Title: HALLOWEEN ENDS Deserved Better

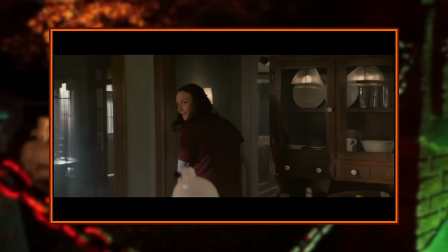(4:04)
It had all the right ingredients for a perfect Halloween movie, and instead of playing it safe and making a crowd-pleasing epic finale for Michael and Laurie, ENDS went in a completely different direction. Part of the reason I've waited so long to make this review is because ends took a lot more time to settle in than the others, thanks to those wild swings it takes, and I wanted to give it time to cool off in my head and really figure out where I stand on it, and now that my thoughts on it are pretty solidified, it's finally time to dive into the third and final chapter of David Gordon Green's Halloween trilogy and see if it stuck the landing.
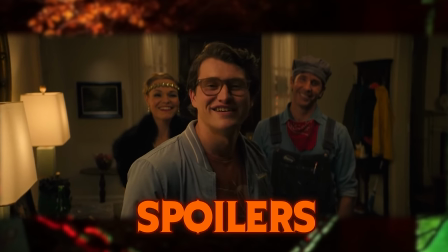(4:38) It's Halloween. We're gonna have a good time tonight.
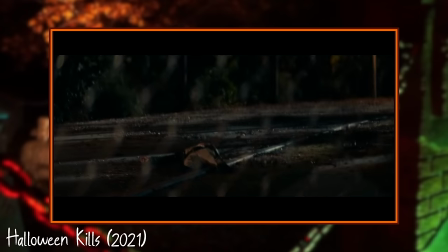(4:42)
Halloween Kills picked up on the same night that 2018 left off, continuing that one bloody night that left Haddonfield severely wounded and Michael seemingly victorious.
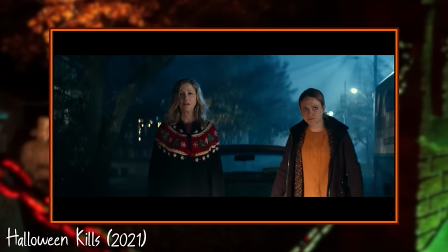(4:51)
Karen's trap for Michael put him just where she wanted, and while the mob seemed to be doing well at first,
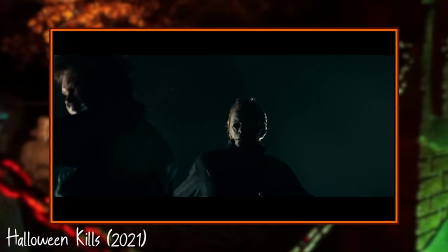(4:56)
Michael ended the night by showing everyone in Haddonfield that he truly is the boogeyman they'd whispered about for 40 years.
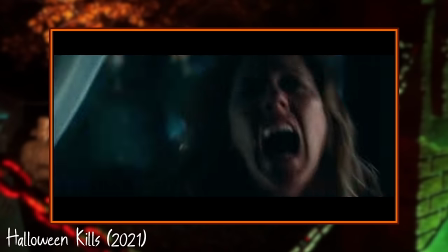(5:02)
Karen was killed by Michael in the same spot Judith was killed in 1978,
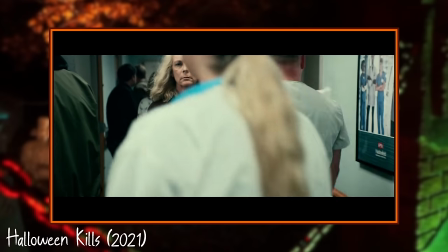(5:06)
and in the extended cut we saw Lori leave the hospital with a knife to go find the thing that took so much from her. Around the time the extended cut for Kills came out, David Gordon Green said in an interview that while the extended cut ending is still canon, he felt that showing Lori walk out the way she did wouldn't fit where the next movie was picking up, and so it was cut. That's a confusing sentiment, but what it basically boils down to is just what you decide to show the audience.
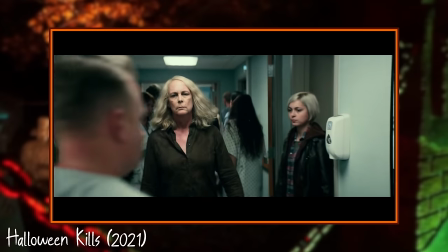(5:31)
It can be true that Lori walked out of the hospital like this,
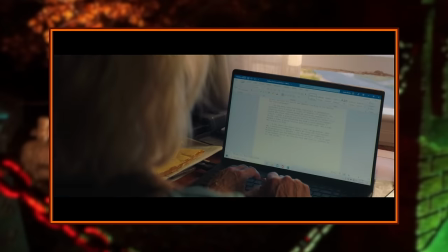(5:34)
but it might also be the case that showing her wouldn't be necessary because the opening of ends is such a far cry from where we left off.
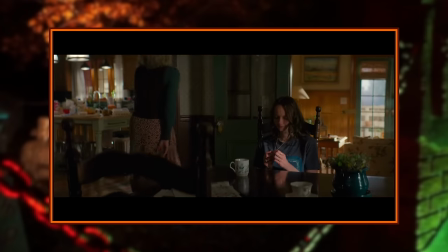(5:42)
There's a four-year time jump from the end of Kills to the beginning of Ends, and because we don't get much of what happened in that gap filled in by the movie,
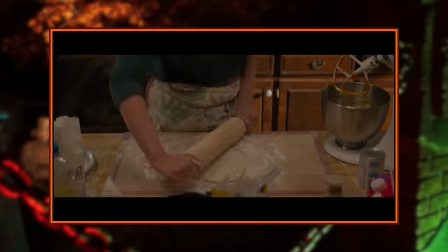(5:49)
showing Laurie on a murder path and then cutting right to where she's at there would be jarring. It's indicative of the trilogy not being thoroughly planned out, but because that ending was cut from the theatrical version of Kills, I won't be too hard on the messy feeling that can leave you with. Halloween Ends is a very different Halloween movie, and it lets you know that right away. While the last two had a very ominous score over the logos,
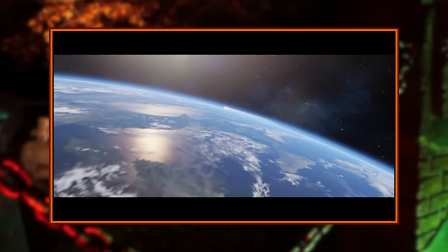(6:12)
this entry kicks off with an upbeat radio broadcast of a rock and roll station playing Midnight Monster Hop by Jack and Jim. That's a very different tone to start the movie off with, and it's one of a few things that En's does to brace you for this being a departure from what you've come to expect.
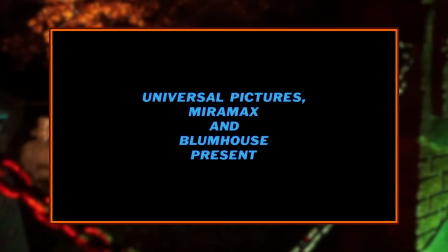(6:25)
Another one of those things that should be a dead giveaway for anyone who's a fan of the franchise is the familiar font from Halloween 3,
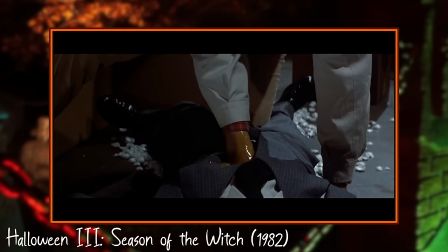(6:31)
which was a Halloween sequel that did something completely different from the previous two movies and didn't prominently feature Michael Myers. That movie was absolutely panned when it first came out, but people are starting to come around now that they know what to expect going in. I appreciate that Ends starts off letting you know to prepare for something wildly different.
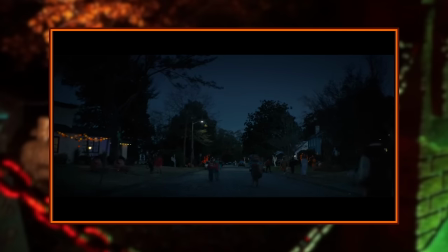(6:50)
This movie starts off on Halloween night 2019, a year after Michael's rampage through Haddonfield after his 40-year incarceration. Something that I've complimented a few times with this trilogy is how much care they put into making the streets of Haddonfield feel like Halloween night,
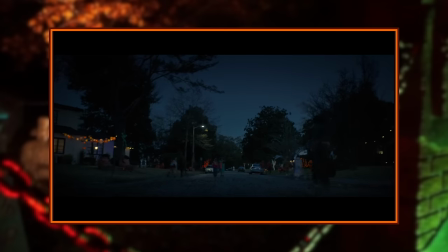(7:04)
and that continues on with this entry. The kids are all out trick-or-treating in their costumes, and the lawns are decorated for the season. This kind of set design goes a long way to building up a good Halloween atmosphere, and I just, I really appreciate that these movies put in the time to build that feeling up. The trilogy as a whole has been shot well, but Enns is by far the best looking out of the three.
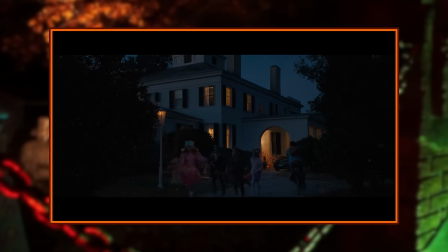(7:24)
I mentioned the set design, but just look at the lighting in these exterior shots of the house. I think out of all three, this one does the best job at creating the feeling of Halloween night right off the bat. This is where we meet up with 21-year-old Cory Cunningham, who we'll become very familiar with. Huh. I feel like I've... Have I seen this guy somewhere before? He's played by Rohan Campbell, and this character is one of the biggest points of contention with the movie, so we'll be talking lots about him.
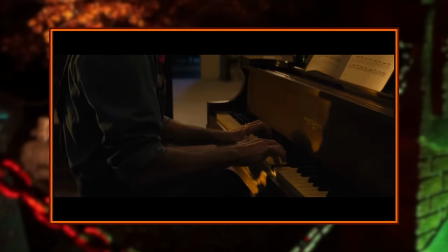(7:51)
Cory's here at the Allen household to babysit their 10-year-old son, Jeremy, while his parents go to a costume party.
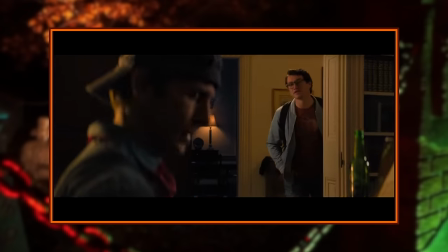(7:57)
There's a nice dynamic between Cory and the parents.
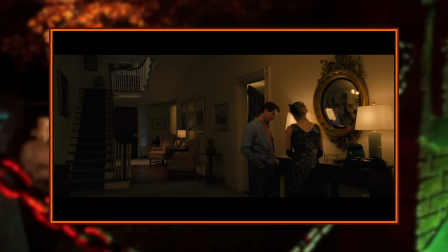(7:59)
You know, Roger picks at Cory within moments of him coming in the house and Teresa asks him about his plans for college Which is nice,
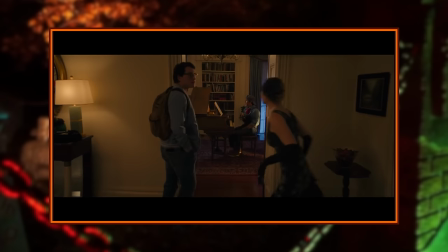(8:06)
but holy shit this woman ignores everything Cory says Where'd you say you're going?
Oh, I'm applying to a few different engineering programs.